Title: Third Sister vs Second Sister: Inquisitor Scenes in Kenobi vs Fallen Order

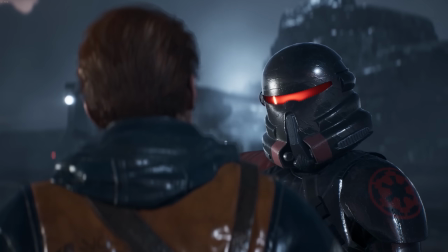[0:00]
It's a classic formula for a scene. The fugitive is good, his pursuers are evil, and innocent bystanders are caught in the middle.
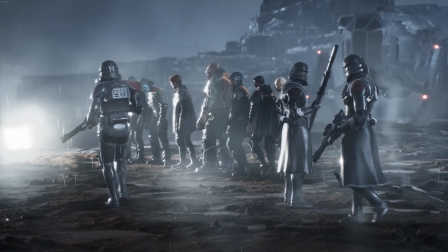[0:05]
The Obi-Wan Kenobi show and the game Jedi Fallen Order both take a stab at this archetype, and while one tells a powerful,
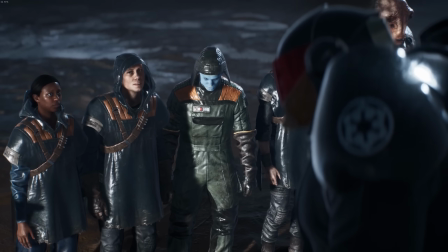[0:11]
succinct story through its environment, character presentation, dialogue, and setup and payoff,
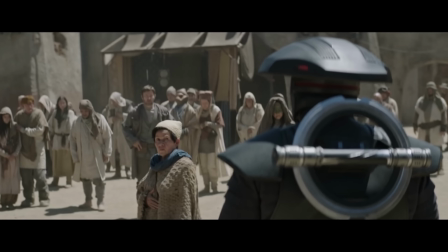[0:16]
the other falls flat on its face in every aspect.
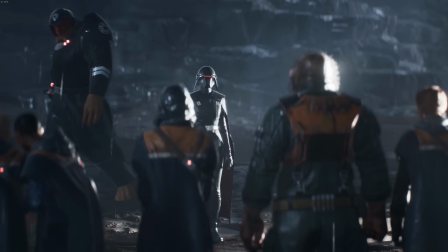[0:19]
Taking a closer look at these two scenes will reveal why Fallen Orders worked so well and left a strong impression on its audience,
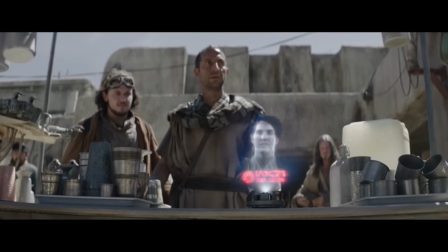[0:26]
whereas the scene from Kenobi was lacking weight and ultimately irrelevant.
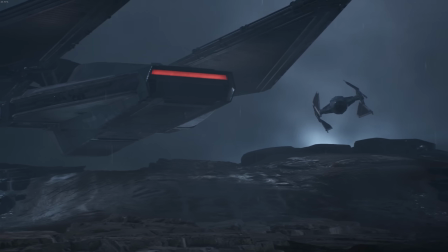[0:30]
The setting of the Fallen Order scene is appropriately dark and ominous, but it's not over the top.
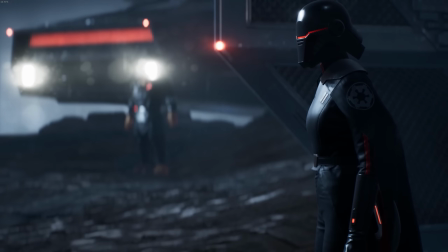[0:36]
It's gloomy, rain is falling, and it takes place in a rocky, bare setting.
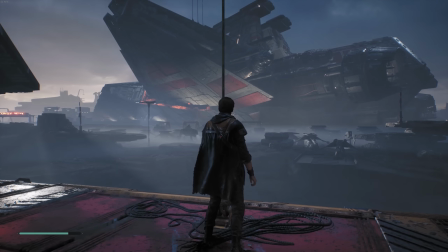[0:40]
Baraka was already pretty dreary, but it at least had the spectacle of huge Republic ships, piles of droid pieces and clone helmets, and downed Jedi fighters to marvel at.
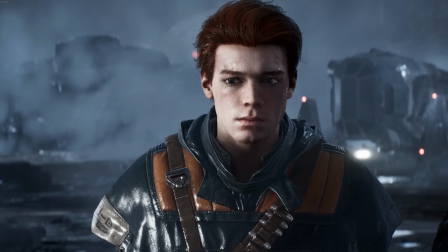[0:49]
Now it's hard, unforgiving, with nothing to break up the gravity of the situation.
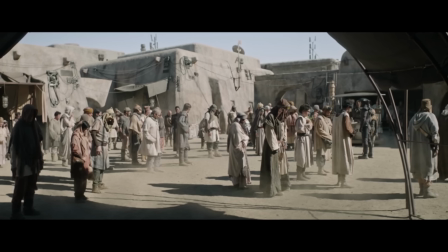[0:54]
The Kenobi scene takes place in a town on Tatooine. It's a bland, plain scene with no environmental storytelling elements.
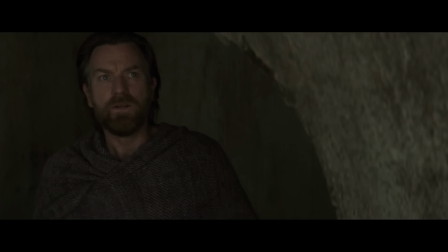[1:02]
This scene didn't need to happen here. It has nothing to do with Obi-Wan. The Inquisitors are hunting an entirely different Jedi.
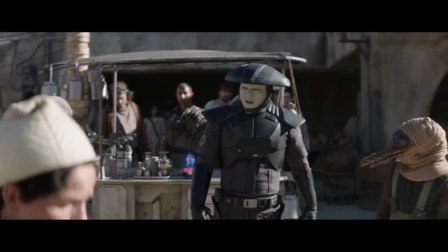[1:08]
If the main point of this scene is to build the characters of the Inquisitors, it could have been anywhere.
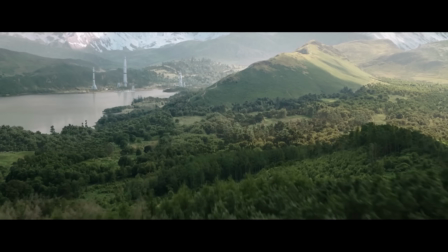[1:12]
Maybe on a beautiful green planet whose grass is scorched and trampled by the Inquisitor ship.
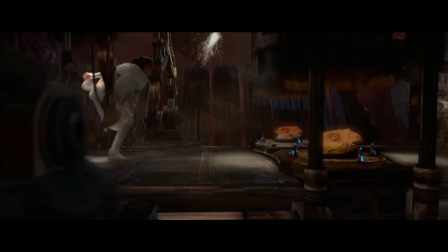[1:17]
Maybe it happens in a factory where there's dangerous equipment, sparks flying, the background noise of machinery.
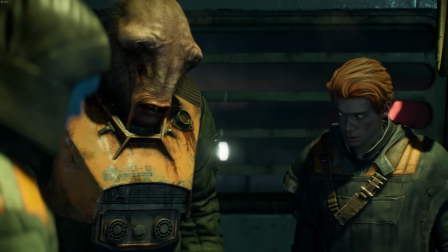[1:23]
Just something that's not the drab boringness of Tatooine. Of course, visuals don't make the whole environment, so let's listen to how the scenes are set up.
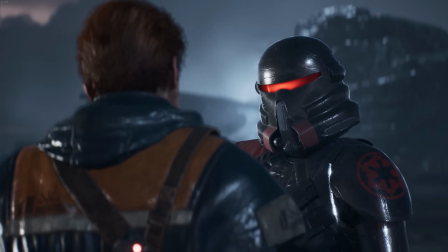[1:32]
Fallen Order's ambiance began with the visuals and is enhanced by the music. The sound of the TIE Interceptor.
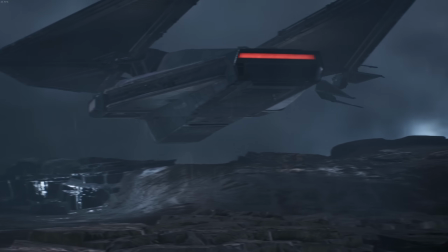[1:42]
Before we even see the Inquisitors, and long before we hear them speak, it evokes emotions of fear and foreboding.
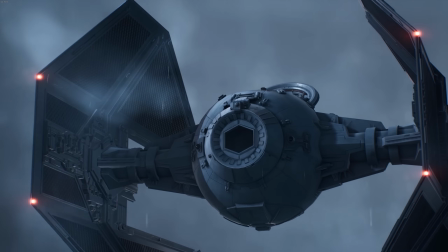[1:48]
Notice how much prominence sound is given as the second sister makes her entrance.
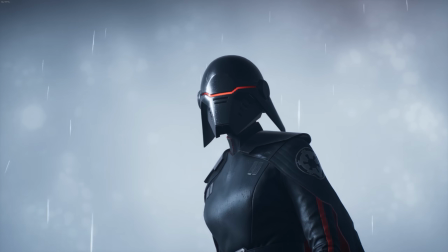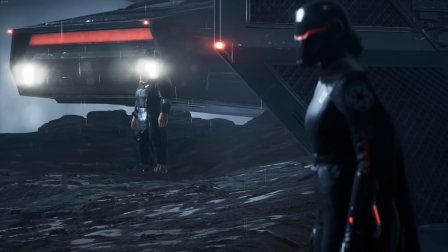[1:58]
Even her landing on the ground has this meaty, impactful thud. Meanwhile, on Tatooine, we just start with the fifth brother yelling at civilians.
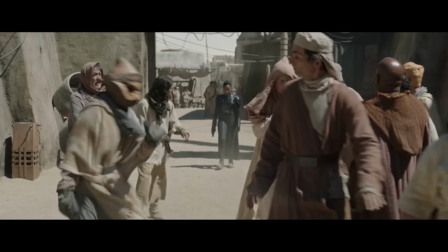[2:09]
The music does kind of strike a dark tone now, but it's this tiny background feature that soon fades away, only to come back just as quietly.
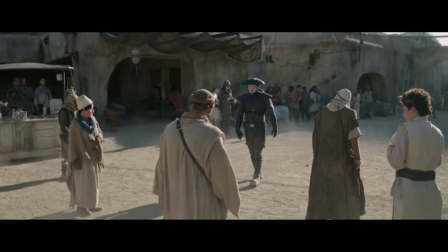[2:20] Know why we are here.
It barely factors in at all, except to say, hey, this isn't a good thing.
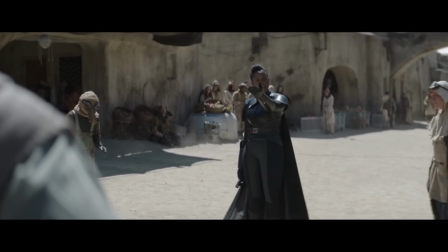[2:25]
It doesn't even try to hint at what's to come. It's not given time to build towards anything.
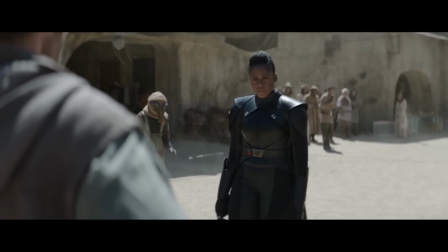[2:31]
It fails to evoke emotion in the audience. It just seems like there was no effort put into it.
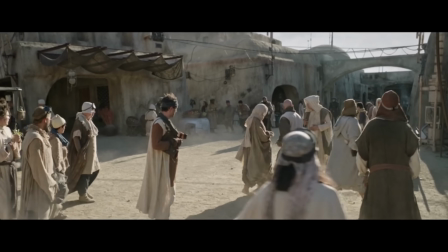[2:36]
Why exactly are the Inquisitors interrogating these people in this area?
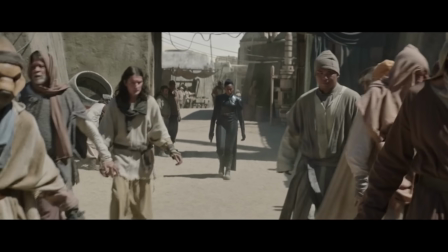[2:41]
I mean, Reva walks right past a bunch of people on the way in. She completely ignores them.
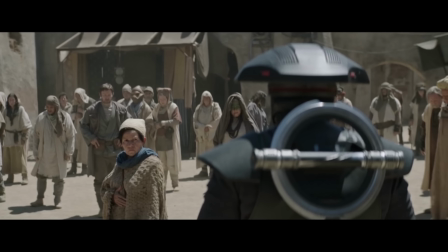[2:46]
I mean, how does she know they don't know anything?
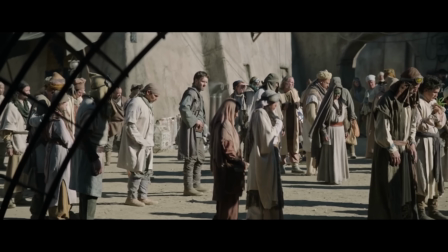[2:49]
Not to mention, there have to be a dozen alleyways, doorways, and other alcoves in this area someone could just slip away into during all of this.
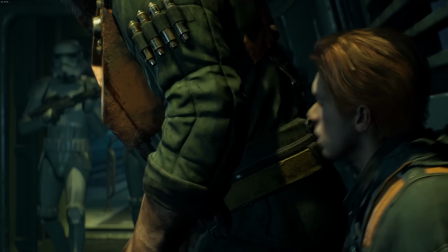[2:56]
And by contrast, the group of unfortunates on Bracca are specifically chosen.
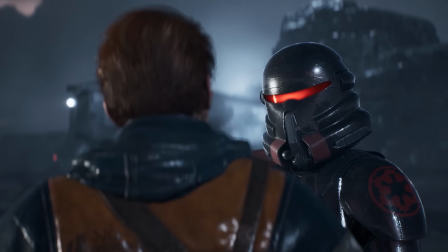[3:00]
They're herded by the stormtroopers into a group of purge troopers, and then have to face off with the Inquisitors on a barren landscape with nowhere to hide.
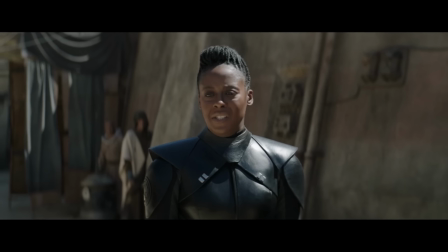[3:08]
Why don't Reva and the fifth brother have stormtroopers with them? Especially when they're dealing with a much larger population in a city center.
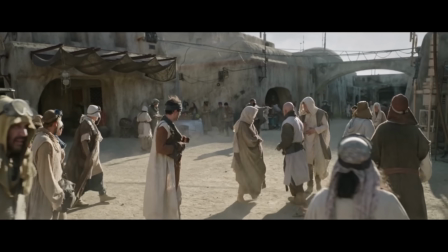[3:15]
It seems like a bad idea to have your most valuable Jedi hunting assets on a planet that isn't Empire controlled with no support from foot soldiers.
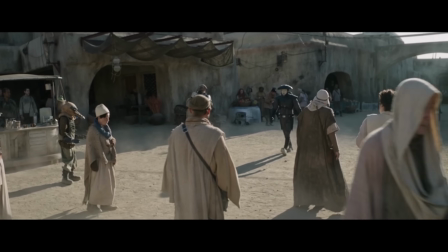[3:23]
Back to the why here, why them questions. The Inquisitors don't give any indication that they can sense a Jedi in the nearby area.
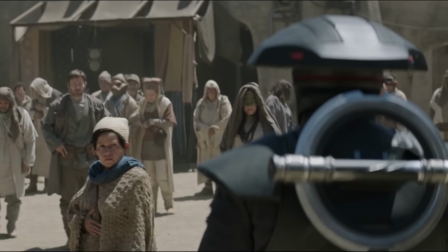[3:30]
Just, There's a Jedi hiding on this planet. in Fallen Order,
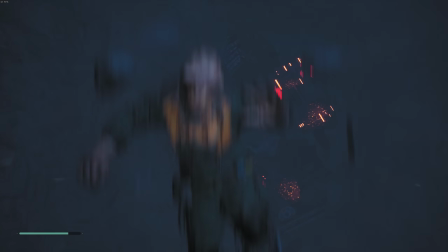[3:35]
not only does Kala use the Force, presumably for the first time in 5 years, to save Prof, he has a vision of his master,
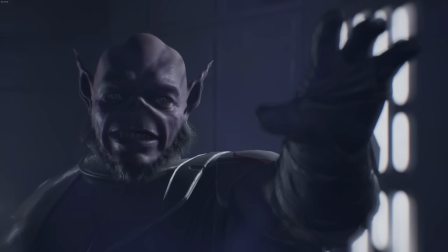[3:41]
representing his reconnection with the Force.
Apprentice, mark well and listen.
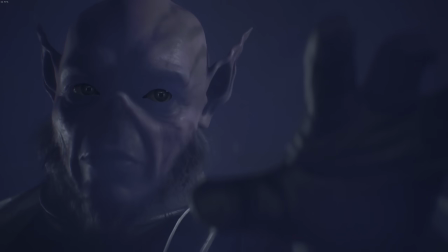[3:46] Master. Trust only in the Force.
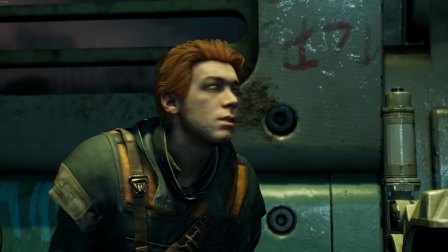[3:50]
It's a powerful scene, and it makes sense that he draw attention to himself and those around him.
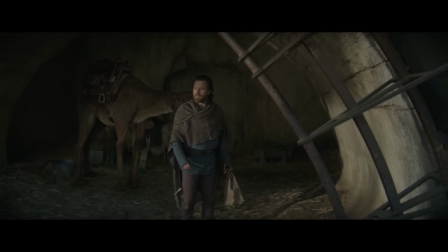[3:56]
Obi-Wan hasn't done that. The Inquisitors don't seem to realize a Jedi is nearby.
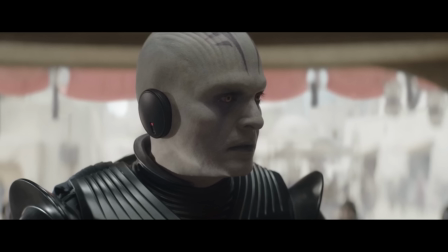[4:01]
In their first scene, they couldn't detect the Jedi sitting in the cafe with them until they literally saw him using the Force.